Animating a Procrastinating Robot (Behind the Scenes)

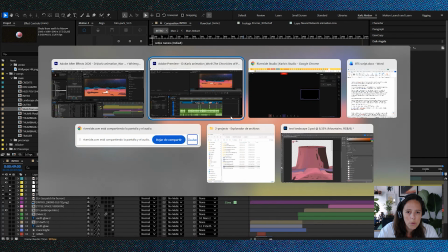(8:09)
And then this goes to the landscape shots here, right?
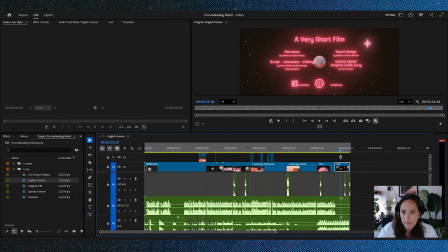(8:16)
And then I chop it all up until the end. Cool. Okay.
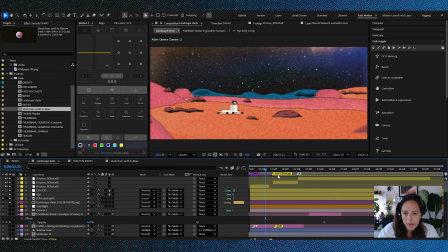(8:24)
So the landscape shots. Let's go to the landscape shots. As you probably noticed already, these are heavily inspired in Watchmen, especially the part where Dr. Manhattan goes into Mars because he's sick of our petty problems, etc., etc.
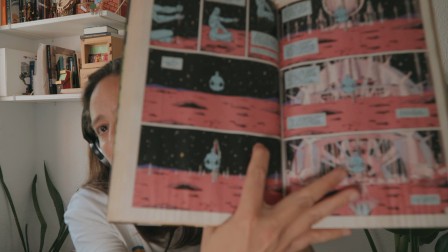(8:46)
You can see it here, right? So I love this comic book, and I even added a
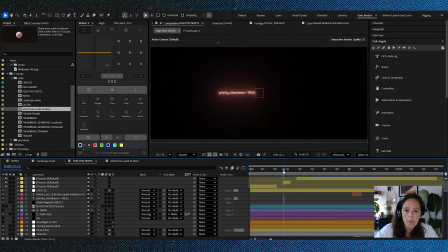(9:00)
Dr. Manhattan
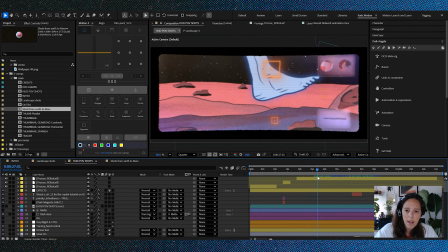(9:04)
foot. So here, I even added a step by Dr. Manhattan just to make it obvious that I was heavily inspired on Watchmen.
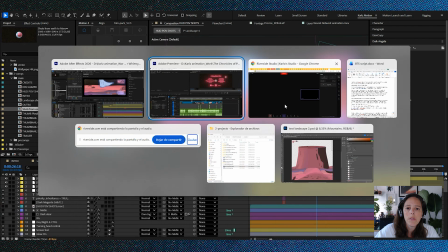(9:15)
But if we go to the, here it is.
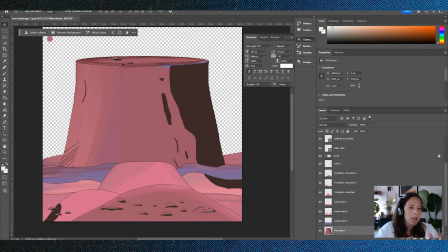(9:20)
So this is a massive Photoshop file.
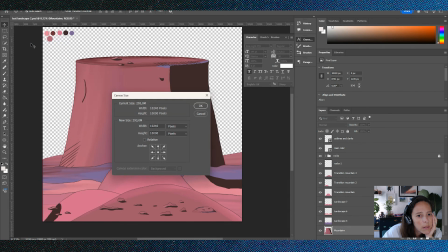(9:25)
Let's see. Yeah. Don't do this. This was, I mean, at the end, it kind of works because you have like pretty crisp assets, but I was gonna, you know, dirty the video anyway, so I don't know why I did it this,
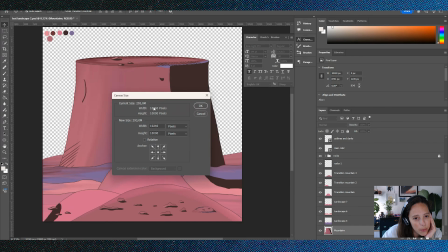(9:43)
you know, this big. At the end, it was kind of like a problem, but never mind.
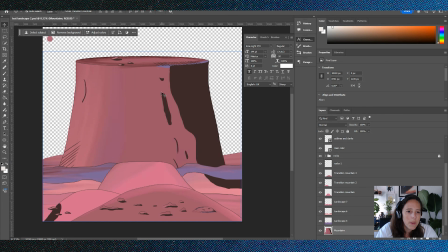(9:52)
So this is pretty simple.
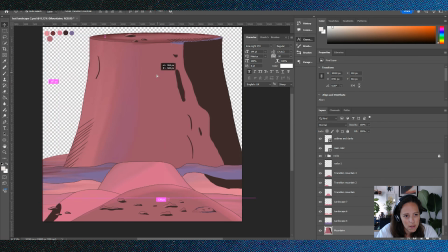(9:54)
This was just with a brush and just just like by hand, because I wanted to look by hand.
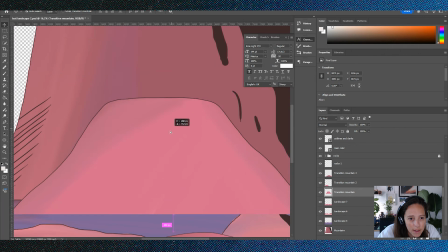(10:03)
You can see it. It's not with a pen. You can see the shakiness of my hand. And just with a couple of brushes, like wet brushes that I did.
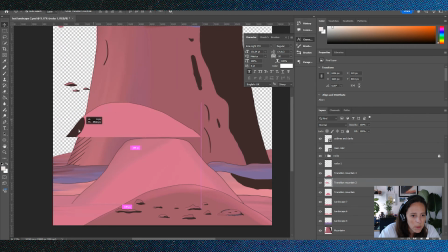(10:12)
And like I have different assets like the rocks. I really like the harsh shadows. I got that from the comic. And like I have these little mountains.
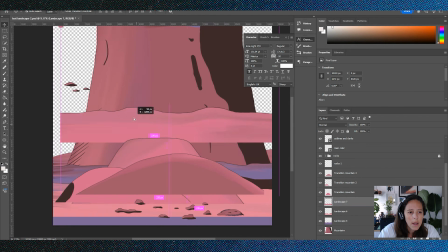(10:27)
I call them transition mountains. I'll tell you why in a moment. And this long landscapes, wide,
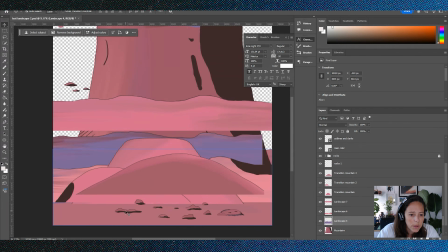(10:36)
and rocks and different colors and things like this, right? And I have like this little crater here. What is it?
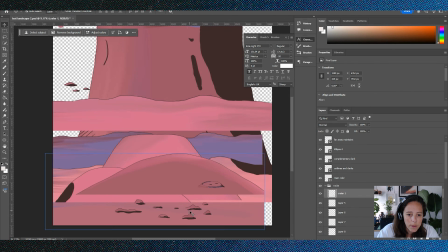(10:53)
Like craters and rocks. And the reason why I did rocks and landscapes and transition mountains separately is because I wanted to have the liberty of putting them together in After Effects. I always do this. I never do the final assets in Photoshop.
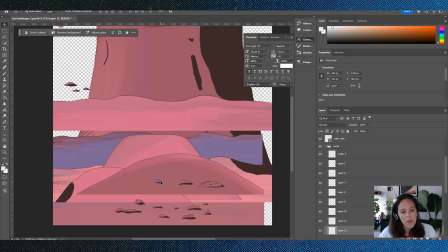(11:13)
I just prepare pieces of it so that I can do whatever I want in After Effects in case something's not working and I don't have to come back and undo something that will move my whole project. But anyway, let's see.
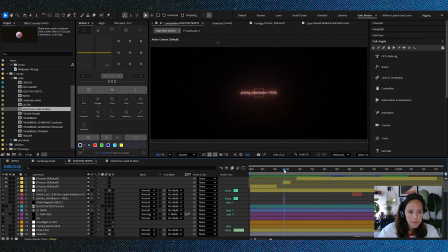(11:31)
So here's what I mean. We have the landscape shots, right?
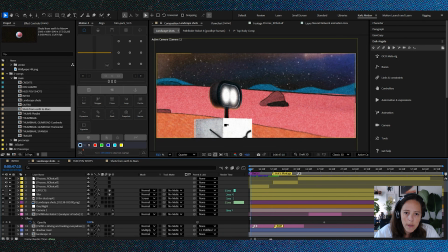(11:36)
So I actually decided to make this a wide
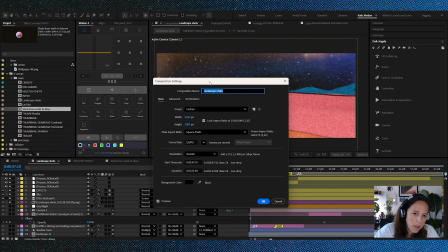(11:41)
2:35 aspect ratio, which is a little bit out of my usual style.
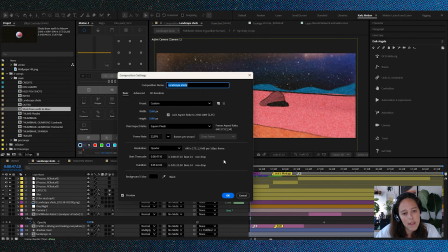(11:46)
But since this was like a sci-fi space style type of story, I thought it was like a better way to go, this wider aspect ratio.
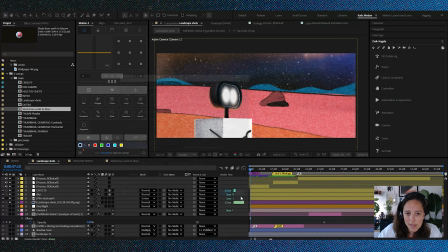(11:57)
But with that comes responsibility, which is to say that this camera movements.
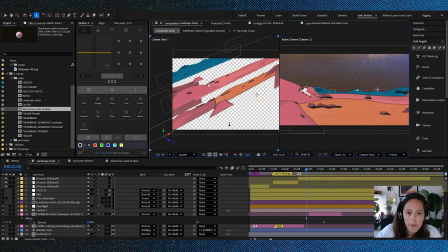(12:04)
So here's how it looks, right?
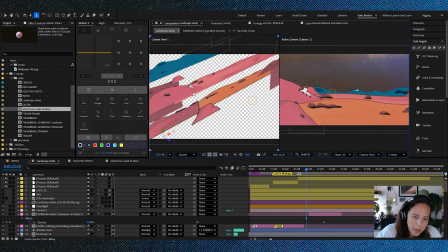(12:09)
The problem with this is like if you see right here,